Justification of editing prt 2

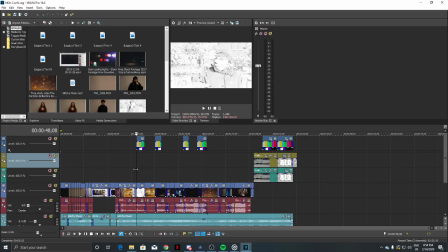Right, this is the justification of editing for my final trailer.
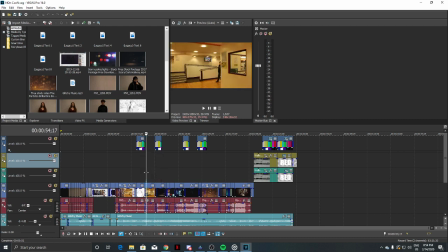Beforehand, when I made this non-continuity trailer, I only got up to here and then had this bit done.
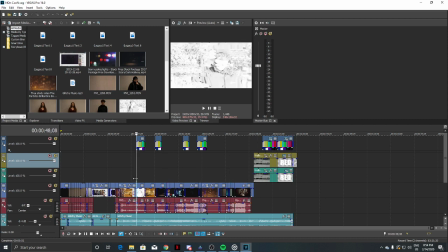Well, this bit done. So I'm gonna talk about my editing choices for the new bits I've added to the start sequence
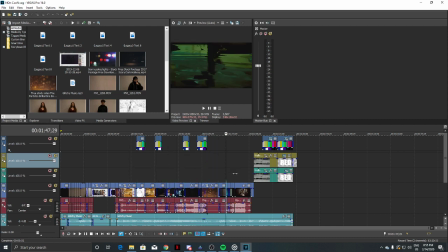and the continued trailer all the way up to the end.
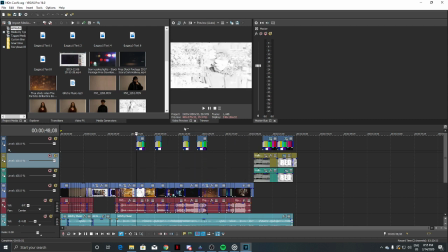Starting off, I added this here, which is a glitch effect added over the top of this video here,
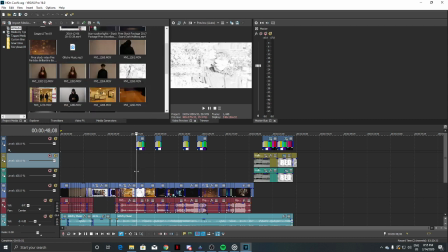or this video here, just because I thought it would make it follow the generic codes and conventions of a murder mystery more if, like, someone that was being allured to be the killer wasn't seen clearly and had the face glitched out.
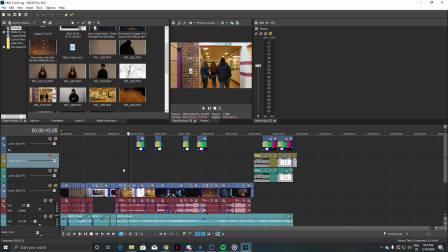It also works very well with the music that I have in the background throughout the entire trailer, as it makes you feel more immersed. I did the same glitch again, but this time I did it here.
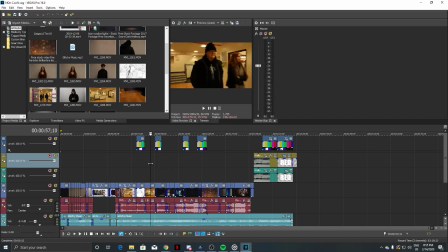In the transition where we see someone creepily watching this group, and it going with a fade to like a new shot of a dark corridor. Now, the reason why I did the glitch here was because I thought
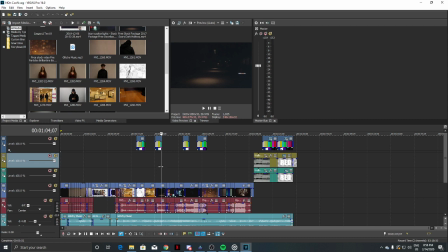it'd make the transition more interesting and also add to the creepiness of the person behind that group watching them. It'd make it feel like he was more creepy in that aspect when, you know, it starts glitching out as soon as they get off screen.
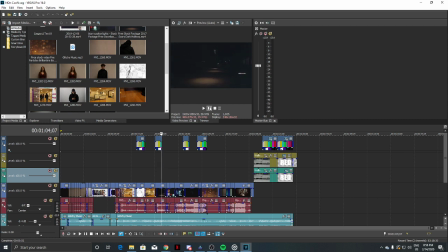Then we go to this shot here, which is of a dark corridor, which I included this to add more to the creepy aspect of it. Like, although it's a murder mystery, I want the viewers to be sort of on edge at all times because the murderer hasn't been caught
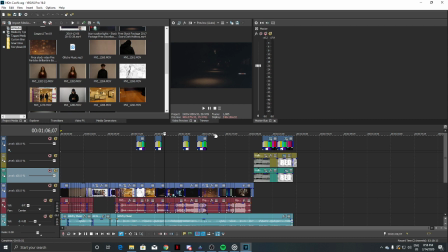and you don't know what's going to happen next and you don't know who the murderer is, so I want you to be on edge, so I'm using creepier shots in the trailer to get that across. Then that shot there was very quick and it was faded in and out very quick.
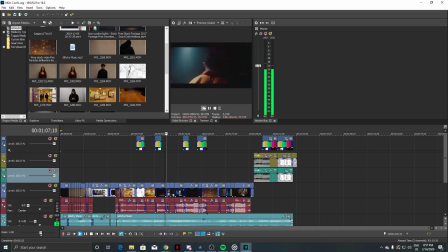So it fades in here slightly. So you have the dark room, then it fades to another darkish room with a light swinging in front of a person without the face being shown, and then the handcuffs on. This is alluring to the suspected murderer of it, and then it goes to obviously a crime scene,
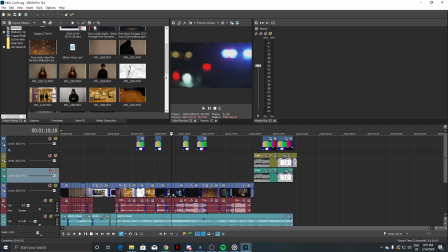in which I've then faded it to blurred out police lights. So you have your crime scene with what appears to be a murder, and then blurred out police lights in a smooth fade,
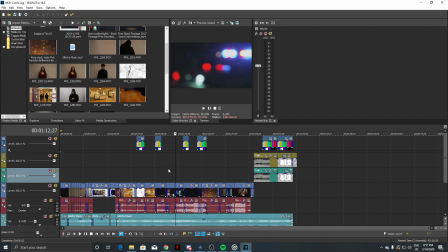because it really contrasts the glitchy music to use the smooth fades, which puts, you know, the audience a bit more on edge when it comes to watching the trailer.
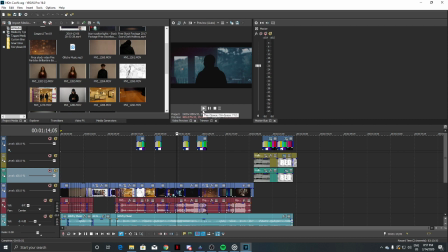Then we have this sequence of shots here, which for the rest of the trailer, to improve the quality, I used stock footage because it would be harder to get these shots with everyone that I had before,
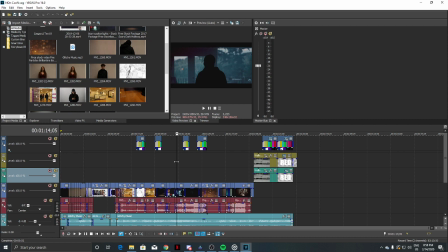but I got some free stock footage so that I could fill in these gaps, and it worked pretty well. And due to the editing style I was using, the shots blended in quite nicely with what vibe I wanted to get across.